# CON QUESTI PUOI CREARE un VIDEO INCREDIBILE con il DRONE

Oltre al piano personale, consigliatissimo, in quanto tutti noi abbiamo mille password da gestire e non è così semplice,
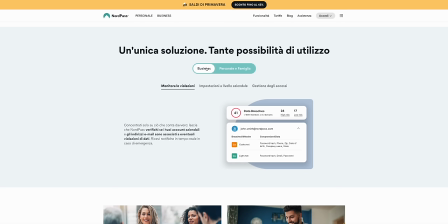esiste anche il piano business, creato per le aziende.
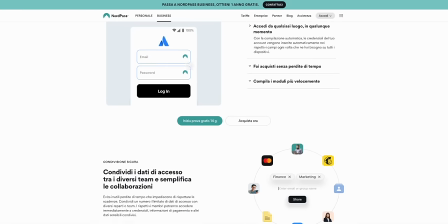Per ciascun piano business avremo a disposizione 250 account. Questo farà in modo che aumenteremo sicuramente il livello di sicurezza informatica all'interno dell'attività.
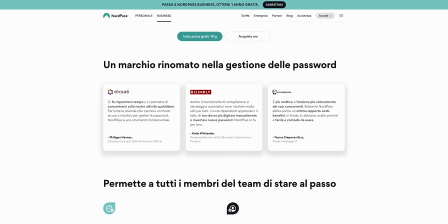Saremo molto più veloci e operativi. Questo dato che vi sto per dire mi ha fatto riflettere e sorridere. Un dipendente per ricercare e modificare le password perde all'incirca 11 ore all'anno. 11 ore. Con un gestore di password come NordPass tutto ciò non avviene. Sarà tutto più semplice, più sicuro, veloce e aumenterà anche la produttività dell'azienda stessa, non solamente la sicurezza. Non servirà solamente per ricordare password, ma anche per dati sensibili,
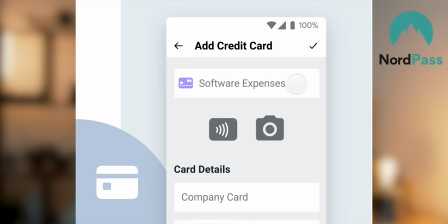per i PIN delle carte di credito, per velocizzare gli acquisti aziendali e molto altro. Tutto questo ad un prezzo irrisorio. Vi lascio il link per maggiori dettagli in descrizione e il codice sconto per avere 3 mesi gratuiti in più. Ringrazio NordPass e si torna ai trucchi e consigli. Ma non potremmo realizzare tutto il video con riprese di questo genere.
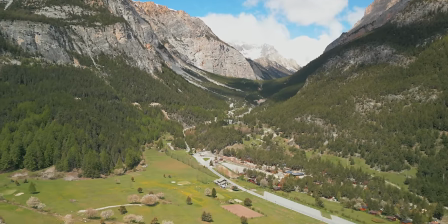Una ripresa di questo tipo potrebbe aiutarci a contestualizzare il video.
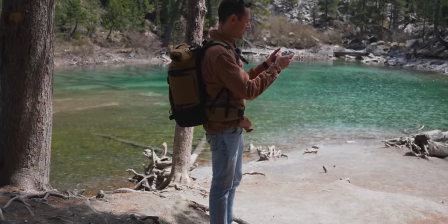Il mio consiglio è quello di utilizzare il drone più possibile per prendere maggiore confidenza, per realizzare delle riprese più basse possibili,
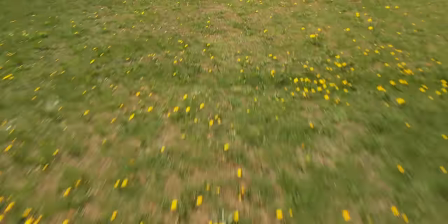più veloci possibili con il soggetto da riprendere, magari sfruttando gli elementi che troviamo sul campo.
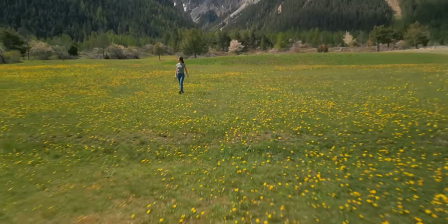In questo caso voglio sfruttare questo prato tutto completamente in fiore,
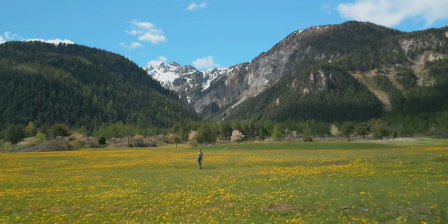il contrasto tra il giallo e il verde, per esaltare il soggetto principale, in questo caso Greta che cammina. Piccolo trucchetto: quando si eseguono le riprese ravvicinate è sempre meglio volare a vista e posizionarsi sul retro del drone in modo tale da essere più preciso possibile.
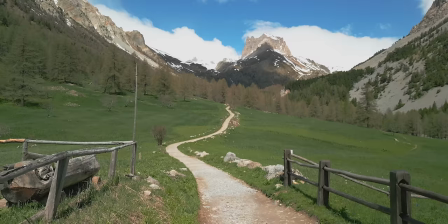Ok, coordiniamoci anche con il soggetto che è quadretto. Iniziamo a venire indietro.
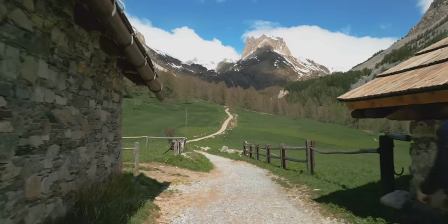Vai Greta! Ok, ok, bam! Direi che ci siamo, ripresa perfetta. Queste riprese danno parecchia soddisfazione, soprattutto quando riusciamo a eseguirla correttamente. Con un po' di pratica sono sicuro che si riescono ad ottenere degli ottimi risultati. Come ben saprete, una delle mie riprese preferite è sicuramente Orbit.
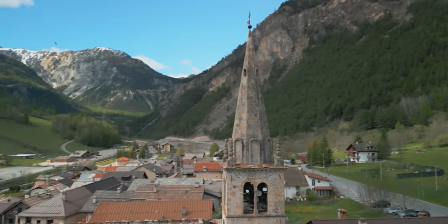Questo perché il paesaggio scorre velocemente e il soggetto rimane al centro. Non è una ripresa semplicissima, ci va un po' di allenamento, ma con gli ultimi droni DJI si può utilizzare Spotlight per semplificare l'operazione.
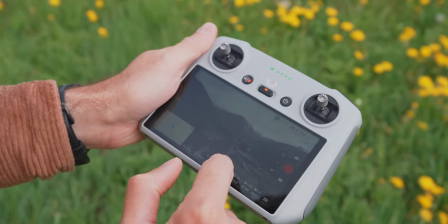In questo caso il soggetto sarà il campanile, basterà semplicemente selezionarlo.
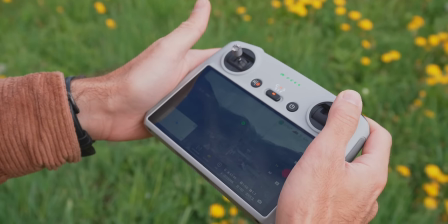Siamo già nella modalità Spotlight e allora non ci rimane che muovere il drone solamente con un joystick,
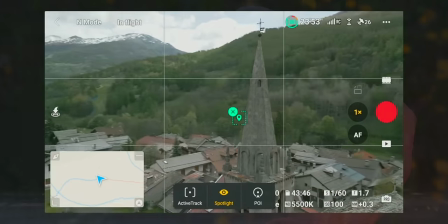e il drone, come potete notare,
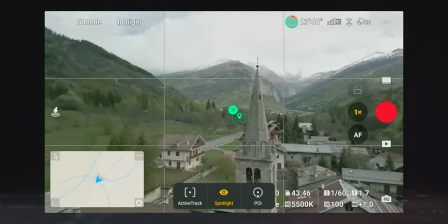terrà il campanile, in questo caso, sempre al centro dell'inquadratura, muovendo sia il drone stesso ma anche la gimbal,
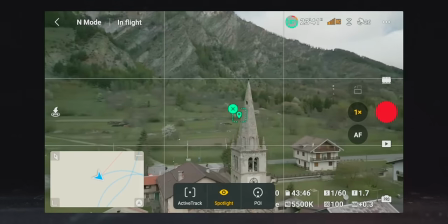per far sì che il soggetto rimanga sempre inquadrato correttamente. In questo modo sarà semplicissimo realizzare un orbit, funziona davvero molto bene.
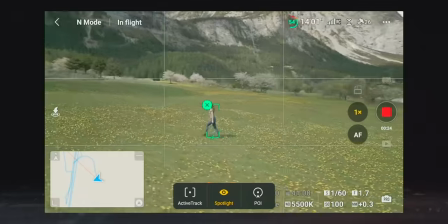Questa funzione la potremmo utilizzare anche con soggetti in movimento.
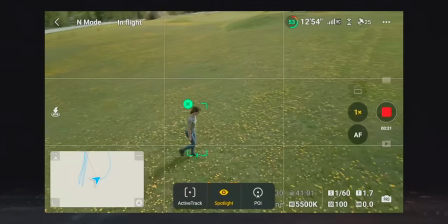Prestate la massima attenzione agli ostacoli laterali, poiché in questo caso il Mini 3 Pro non ha i sensori anticollisioni laterali. Una volta che abbiamo confidenza con il velivolo, ci servirà un accessorio per rendere più cinematografica la ripresa.
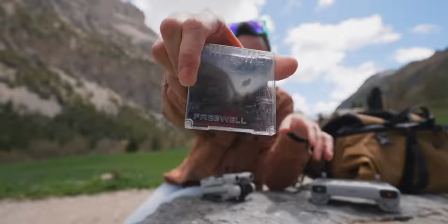Sto parlando dei filtri ND. Come potete vedere, la custodia è parecchio consumata perché li utilizzo sempre.
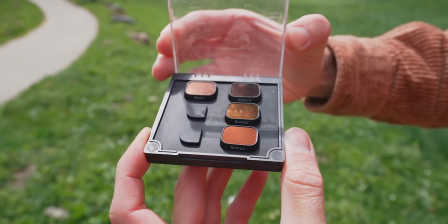Quali vi consiglio? Vi consiglio un ND4, 16, 32 e 64.
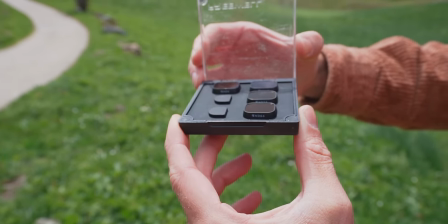Con questi 4 filtri ND potete coprire qualsiasi tipo di situazione. E a cosa servono?